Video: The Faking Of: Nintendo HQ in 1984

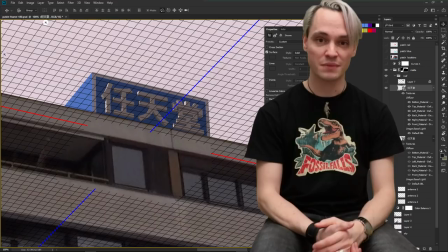[4:07]
It's really clunky. but in the end I stuck to it of course it would have been much faster in Maya yeah but in the end it worked out it
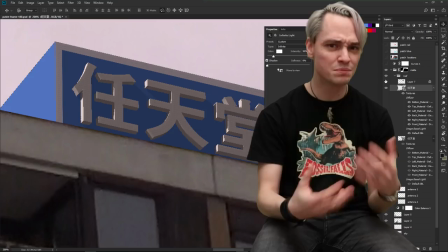[4:15]
looked reasonable enough and then I rendered it out and painted on some little dirt and just some chipped off paint you probably don't see
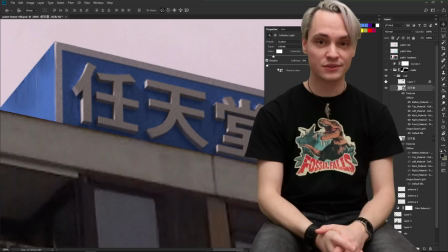[4:23]
it but but you feel it just to make it to make it look more real yeah and then I just put everything into After Effects tracked
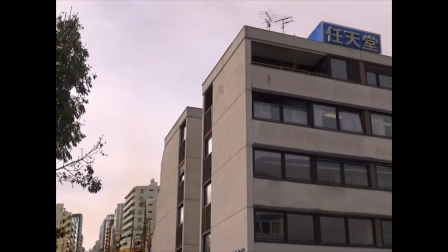[4:29]
it on and rendered it out and this was pretty much the establishing shot and
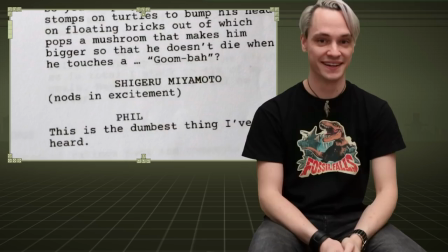[4:38]
And then of course the script says Miyamoto not in excitement.
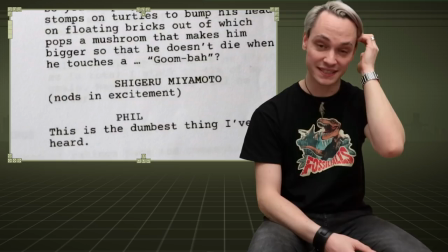[4:44]
So where the hell do I get a video of Miyamoto not in excitement? I thought I'd maybe use a photo of him in South Park style animation but yeah that wouldn't really fit in.
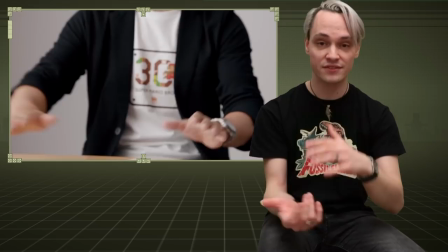[4:57]
And then while I was researching Nintendo I came across this video here which was a promotional video of the then new Mario Maker.
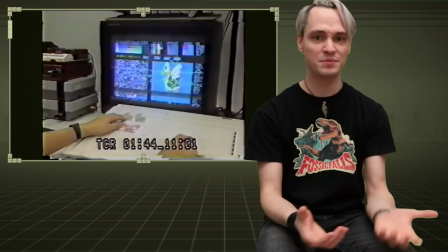[5:06]
And in the beginning it had this little snippet from a documentary apparently from the 80s where
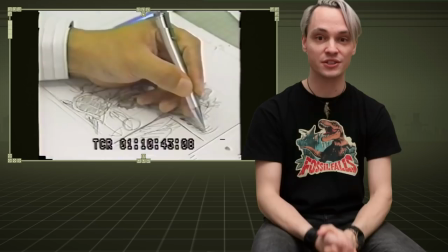[5:12]
it is Shigeru Miyamoto himself talking you through how they were making the Super Mario Bros.
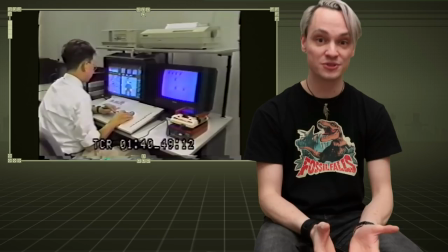[5:17]
3 I think it was in the video. So yeah there I had my authentic video of Miyamoto in the 80s.
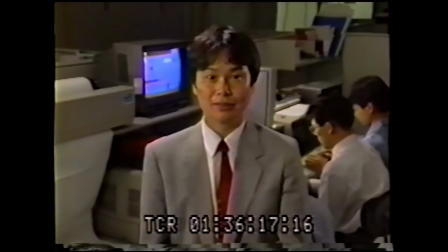[5:25]
I had struck gold.
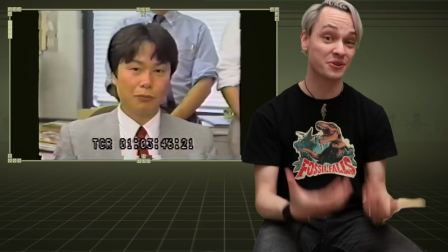[5:30]
But the problem is he was talking all the time and for a reaction shot I
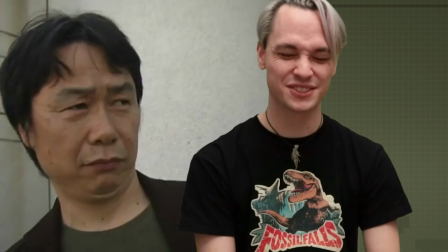[5:36]
really needed a silent Miyamoto so I had to digitally shut him up.
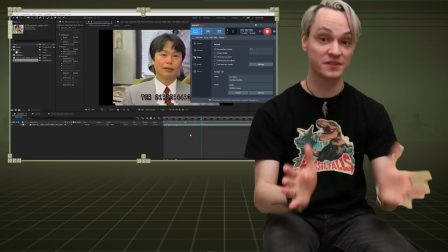[5:42]
Sorry Shigeru.
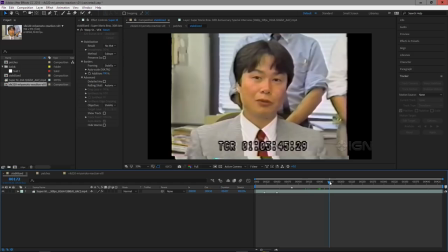[5:43]
The snippet that I had from this promotional video imported it into After Effects and selected a range where he wouldn't move his head around this much as he was talking.
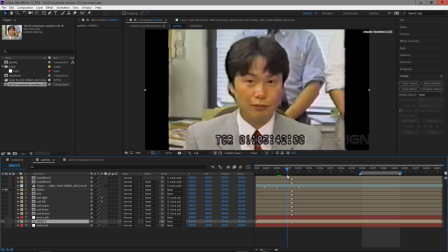[5:53]
Then I went through the whole video and selected a frame where he had his mouth closed so that it looks like he wasn't talking all the time.
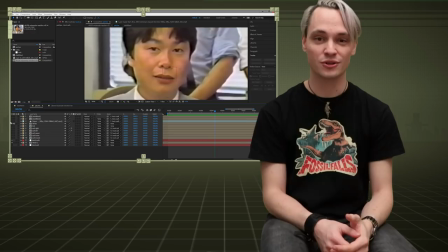[6:02]
I tracked his head movement in this range and just cut out the the image where he wasn't talking used the
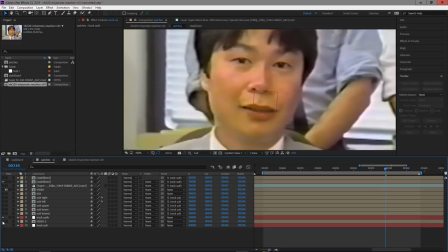[6:09]
still frame of this and just slapped it on top and had this patch and it would move with Shigeru Miyamoto's head.
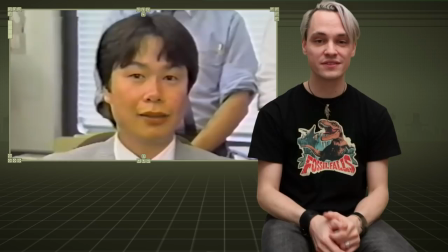[6:18]
So there I had him silent. If you watch closely you can see there's still some movement here in the eyes because of course he was talking underneath this little
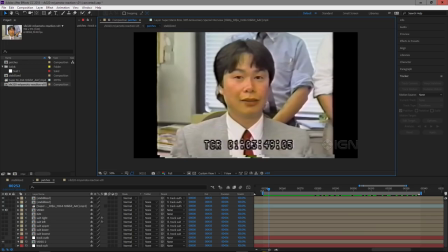[6:26]
still frame. but yeah in principle it was just slap a still frame of him not talking on top. The next problem I had was the timecode. You see in this whole segment there there was just this burned in timecode.
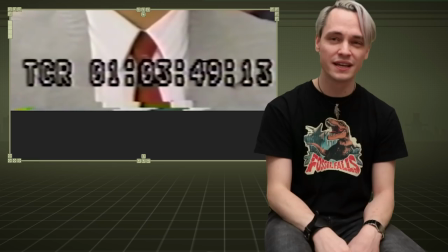[6:41]
Of course this wouldn't work. I just scrubbed through the whole video just trying to peek behind the timecode where his tie would show up so I knew where the knot of his tie was and
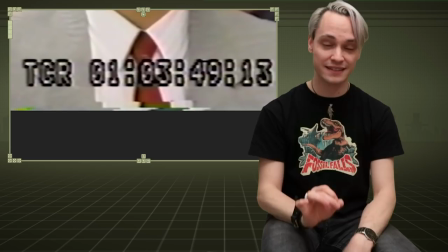[6:52]
everything and yeah just just bits and pieces there and in photoshop i just
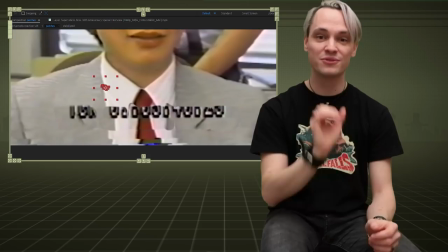[6:57]
painted it and slapped it together and essentially just tracked
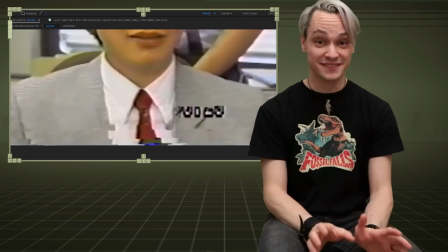[7:03]
it on there manually myself because it was turning a little bit and moving so and this was the first time that i'm really happy that i'm working
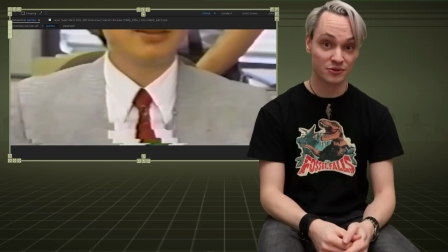[7:11]
with old crappy vhs footage because yeah my manual adjustments just really don't don't match up that that well and i was low on time already so i just wanted to get it done and again it's not perfect but because the whole image is so jittery it kind of works if you're not paying close attention to it. And then lastly I was missing from this whole sequence.
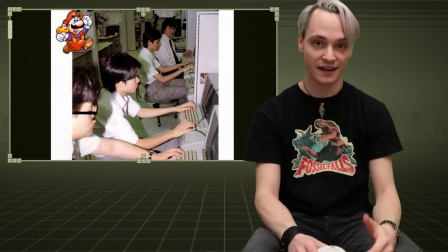[7:32]
So I knew from my research already about the dress code at Nintendo at the time so it wasn't really that hard finding a white shirt and
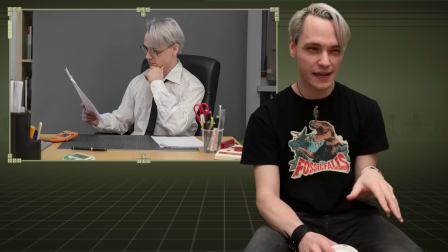[7:40]
a black tie and I thought my character to be some kind of middle management he doesn't really know what the programmers all these nerds are doing and
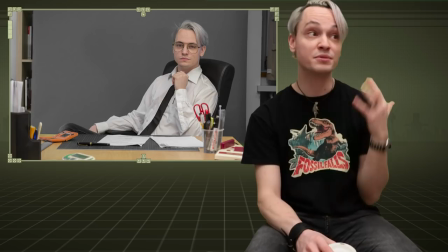[7:48]
he's not that really that fluent in Japanese or something but he considers himself a little bit cooler than all those
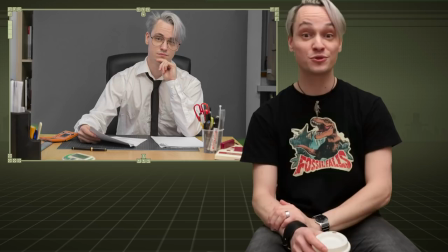[7:54]
nerds but you can't deviate from the dress code and so how to communicate this with glasses. For this Ludum Dare I bought a bunch of novelty glasses in a way it's just I think it's just clear window glass.